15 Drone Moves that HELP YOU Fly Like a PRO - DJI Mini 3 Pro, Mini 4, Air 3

And the cool thing is when you're using spotlight mode, when you get far enough away, the drone will continue to track a specific point on the earth, even if it loses the specific tracking of that subject that you were tracking at the beginning of the shot.
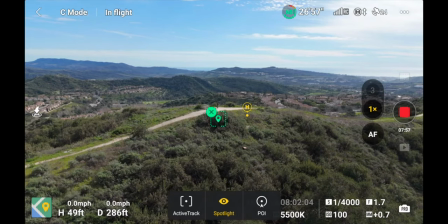[8:26]
So you can see here on the screen, there's now a location marker instead of the subject of me because the drone's far enough away and it can't pick me out from the rest of this area that I'm standing. However, it's still gonna stay locked on to this point in the earth.
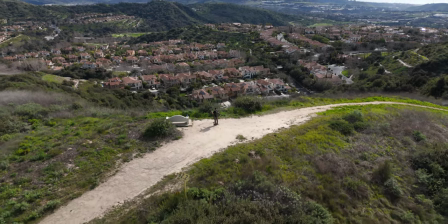[8:40]
So as you continue to move backwards,
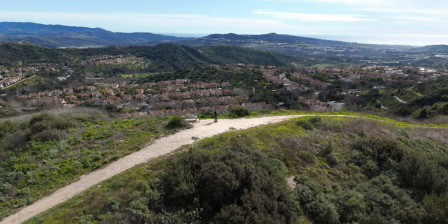[8:42]
you're still gonna have that gimbal rotation and you're still gonna have this really big expansive shot that reveals everything in the distance.
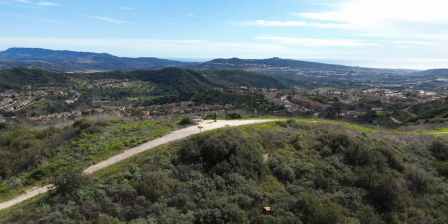[8:50]
and it's super easy to do.
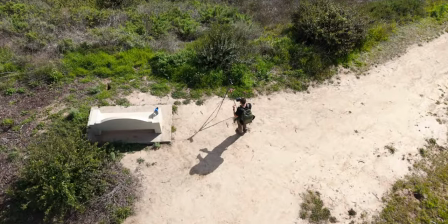[8:55]
Now, this move is called the spotlight approach. So you want to start with a super wide shot and you want to make sure that you're tracking your subject
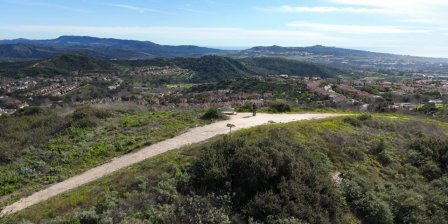[9:02]
or the point on the earth that you want to fly up to and see more of as you get closer.
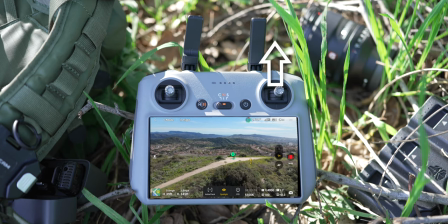[9:07]
Now, what you're going to do is push forward on the right joystick. Now, as your drone flies towards that subject, the gimbal is going to start rotating down.
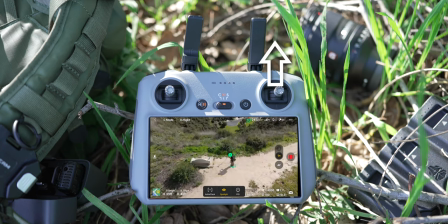[9:15]
So you want to make sure that the drone's a little bit higher than your subject so that the final ending point of the shot is right on where the subject is.
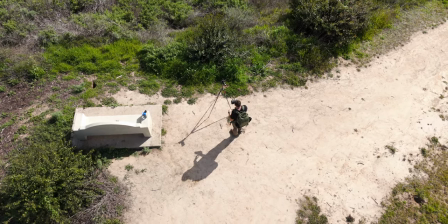[9:23]
And so you're having this top-down shot looking right down at that subject. So you start with the big, wide, landscape-style shot, and then as you come forward,
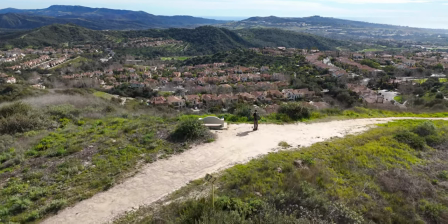[9:32]
you're really focusing on that subject and coming up and over them and looking straight down on top of them.
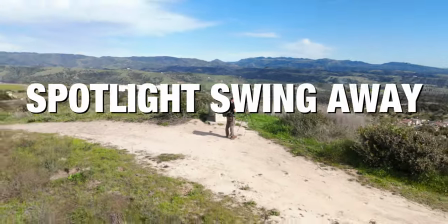[9:41]
Now, this move is called the spotlight swing away. So essentially, what you're doing is an orbit, but you're also moving away from your subject, but not changing the height of the drone.
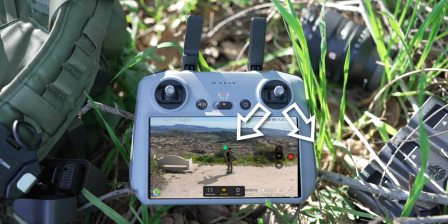[9:50]
So you're going to pull left or right on the right joystick while also pulling down with that right joystick. So you're going to be pushing at one of the angles away from center point. And then the drone is going to start moving away in an orbit motion, but also flying further away from that subject.
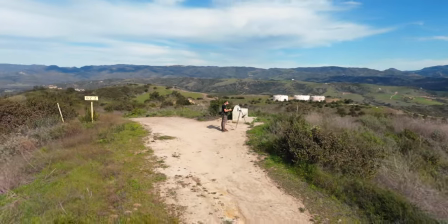[10:05]
So the drone is essentially swinging, creating a big spiral out and away,
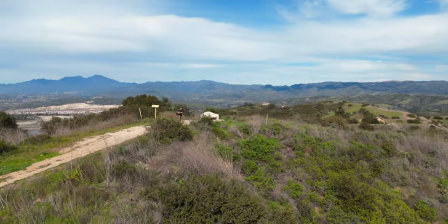[10:10]
revealing the bigger landscape of where that subject is. but
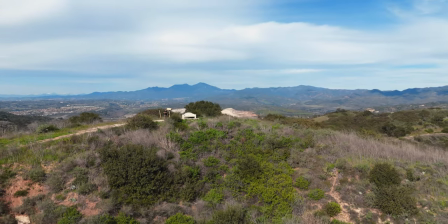[10:15]
you're doing it in this way where you create a spiral so you not only get to see a 360
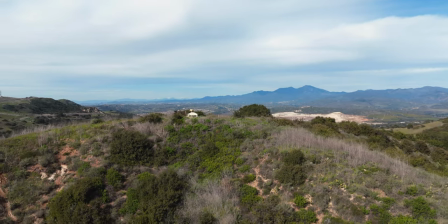[10:20]
of the location but then you're also flying further away and showing the greater landscape in the distance.
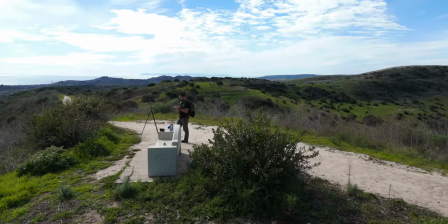[10:29]
Now this is called the spotlight spiral in so you're going to start with a wide landscape style shot. You could even be wide enough where you really can't see your subject but it's just there on the horizon. You want to make sure that you're close enough that you could grab it using the tracking with the spotlight mode, but far enough that it's a nice big landscape style shot.
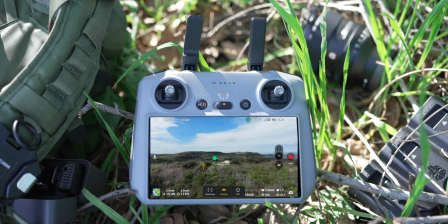[10:46]
Now you're going to pull up and to the right or the left on the right joystick. This is going to cause the drone to move closer to your subject while also orbiting around them.
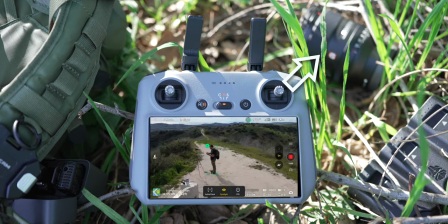[10:56]
And for this shot, you want to be at eye level so that when you come forward and you swing in closer, you're really focusing in on your subject.
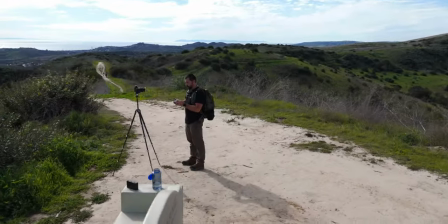[11:04]
Now a cool way to use this is start in front of your subject. And then as you come forward and swing around them, you're revealing what's in front of that subject.
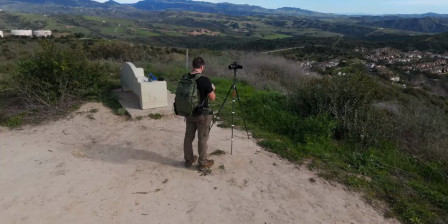[11:13]
So you're basically starting looking one direction over there, and then you end by looking at the complete opposite direction.
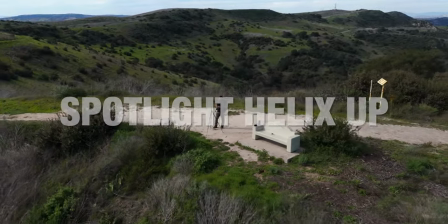[11:23]
Now this move is called the spotlight helix up.
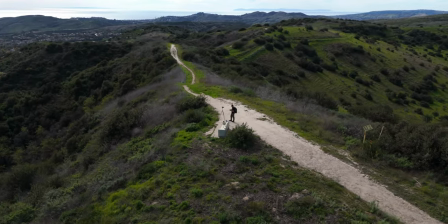[11:25]
So what you're going to be doing is rotating around your subject while also flying away and also ascending up into the sky.
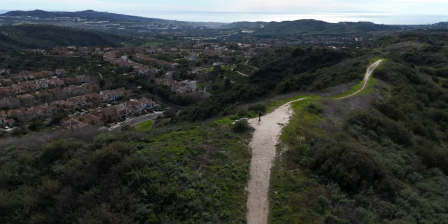[11:34]
So you're creating a huge reveal where you start in close on your subject right here. And then as you spiral up and away, you get a full 360 of this entire landscape, but you do it in this way where the gimbal is following your subject down. So you're seeing your subject in relation to everything around.
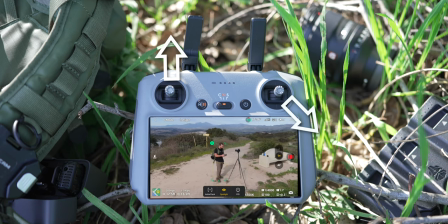[11:52]
So pull down and to the right or left on the right joystick while pulling up on the left joystick.
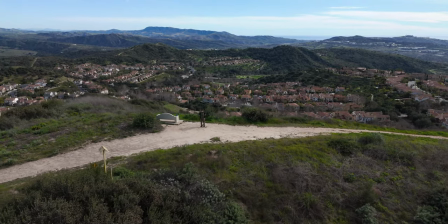[12:03]
Now this move is the helix spiral down. So with a helix move, you're doing a full 360 around your subject,
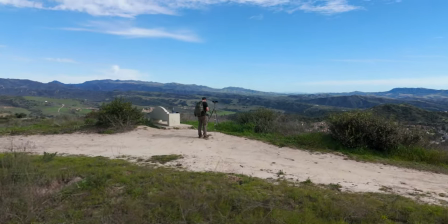[12:10]
but you're also going down towards the earth and also flying towards that subject.
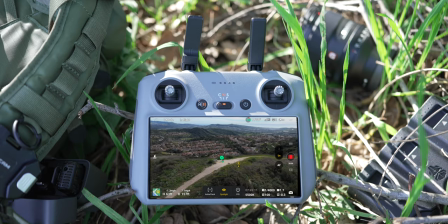[12:15]
So you're starting out wide. You can see I have this massive wide landscape style shot.